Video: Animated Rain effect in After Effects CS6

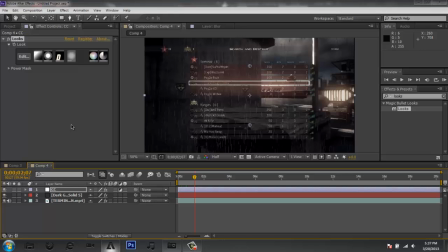8:10 What's bad about this is that
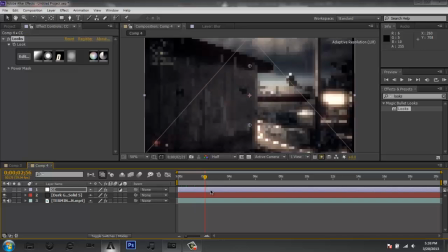8:14 the scene actually has a 360 or a really quick 360 in it, which isn't great because it makes the rain look more unrealistic when the screen's moving so fast.
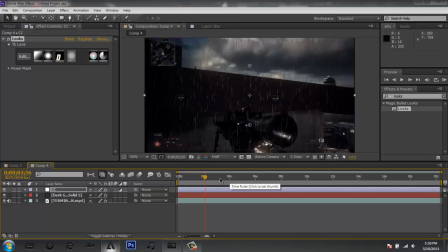8:23 But what you can do, what I did actually, is I'm gonna show you guys how to manipulate that,
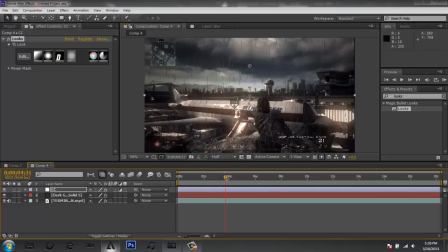8:28 and you can make it look like look a little bit more realistic when you're doing a 360. So what you're gonna want to do is, if you guys don't, or by the way,
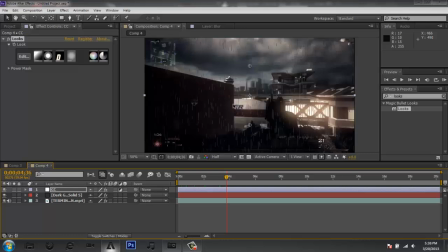8:37 if you guys don't want to know how to make it look like, if your scene isn't gonna be too complicated in ways of movements, you can just leave now, and this will be the end of the tutorial for you. But if your scene is like mine, where there's a lot of movement, or if there's a lot of or if there's a 360 scope in it,
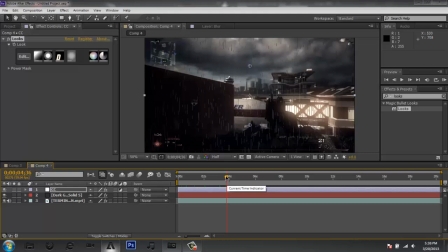8:54 then you can go and say make or to try to find out what this will look like.
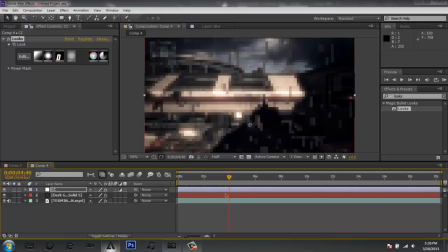8:58 So what I did is right here, this is kind of where the 360 is going to begin. And what I'm going to do is go, excuse me for a second while I go and try to find exactly
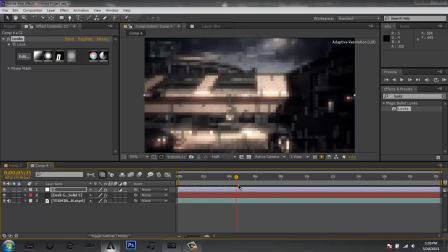9:10 where the actual start of the 360 is. I think it's around 6 seconds.
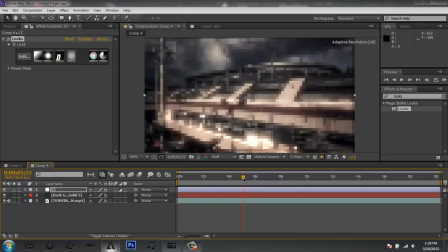9:17 6 seconds. Okay, so it's about here. And what I'm going to do is, right about here, what you're going to want to do is go ahead and make a new adjustment layer.
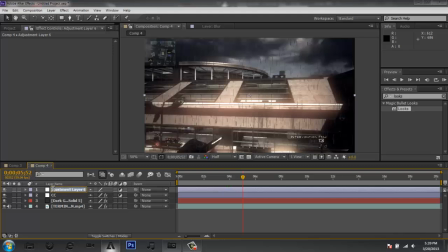9:28 And you're going to want to call this, you don't have to name this, but I'm really organized. So I'm going to call this my blur. And what I'm going to do is I want to make sure this is under the CC, because I don't want to affect the CC at this moment.
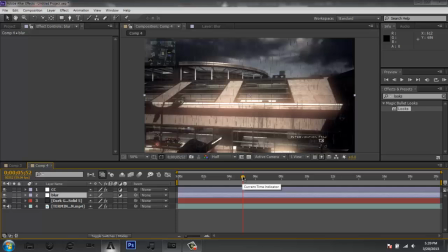9:47 So what you want to do is go ahead and right about here, where he starts doing a 360 or whatever.
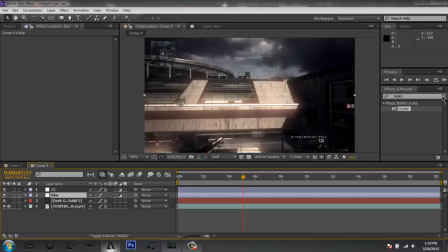9:54 There's a movement for you guys. You want to go in. You want to go to directional blur, or go into effects and presets. Go to directional blur. Directional blur. There, I can't really spell. And you want to apply it to your blur layer.
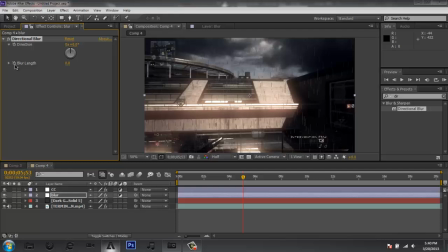10:12 And you want to go ahead and press the stopwatch button to make a keyframe. And you want to find out where the movement stops, so you guys can see.
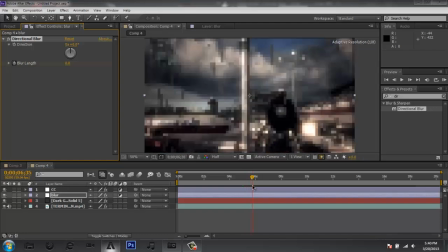10:21 I think about right about here is when it stops.
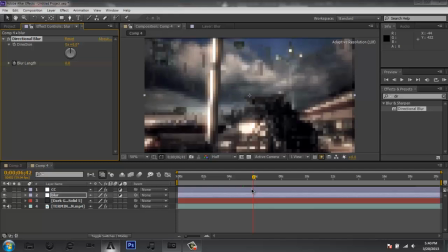10:27 So you want to go somewhere towards the middle of where it stops, maybe about right here.
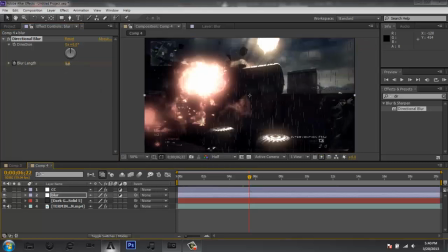10:32 And you want to drag your blur length up. So I think I put it up to about 5 or 6.
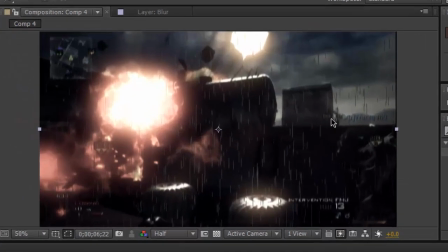10:37 And you guys can see right here that the scene looks a little bit more blurry.
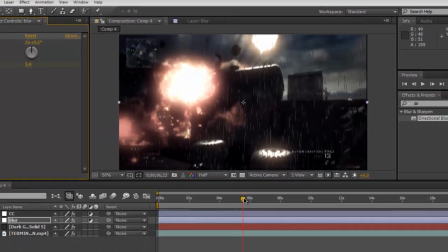10:41 And then you want to go ahead and drag to where it ends, where it stops moving.
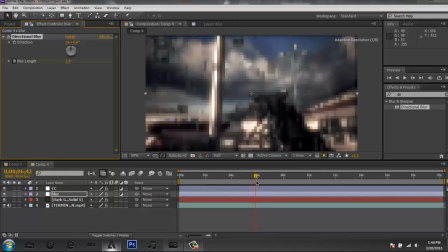10:47 And then you want to drag it back to 0. And basically what that does is it kind of makes it, gives it a little blur effect while you're spinning around,
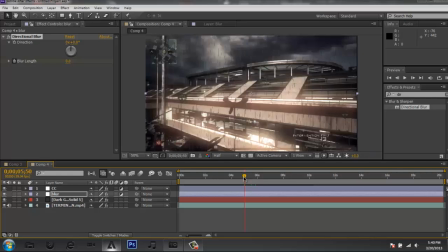10:58 or while the person's spinning around, or while there's a like lots of movement going on in the scene. And it makes it look more realistic. So I'm going to go ahead and I'm going to RAM preview this, and I'll be back in a second so I can show you guys what this looks like.
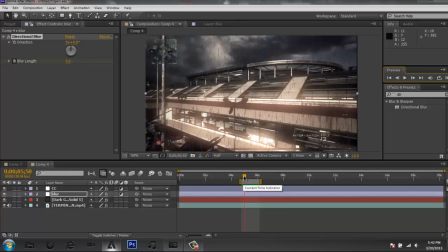11:13 Alright guys, I am back now, and I'm going to go ahead and I'm going to press play. I'm not going to actually RAM preview.
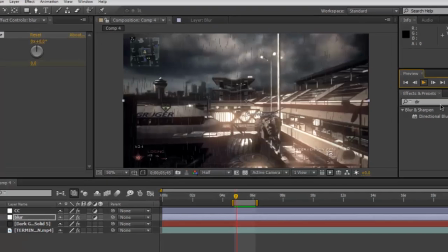11:19 I'm just going to press play or pause right here, and so you guys can see in slow motion. You guys can see right here, it starts to blur.
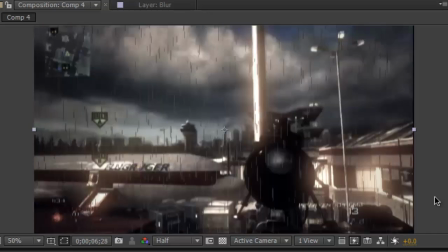11:26 It's a very, very subtle effect,
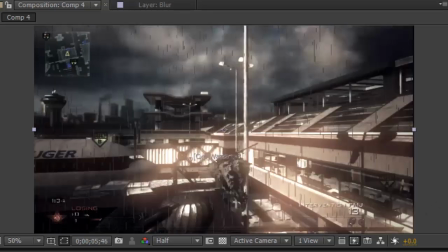11:29 but it makes it look so much more realistic when you have a little rain effect going on.
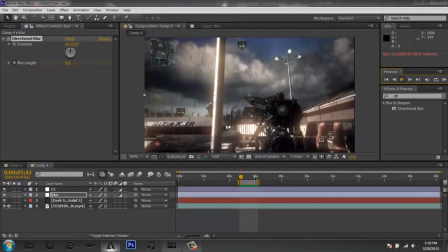11:35 And then what you can do also, if you want to get more advanced, is I'm not actually going to show you, but you can actually go to your rain layer, and when it starts to move, you can add some velocity. So you can go to physics, and let's say like whenever it started to twirl around, or when there's a lot of movement,
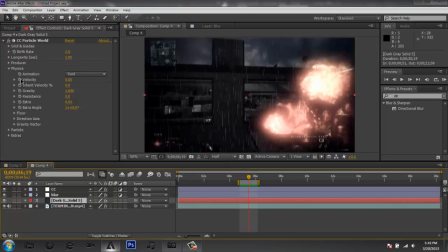11:54 you can actually go ahead and you can keyframe the velocity and turn it up and make it so maybe it goes to the left or it goes to the right or something like that, so it looks more realistic. Alright you guys, that's pretty much it for this tutorial.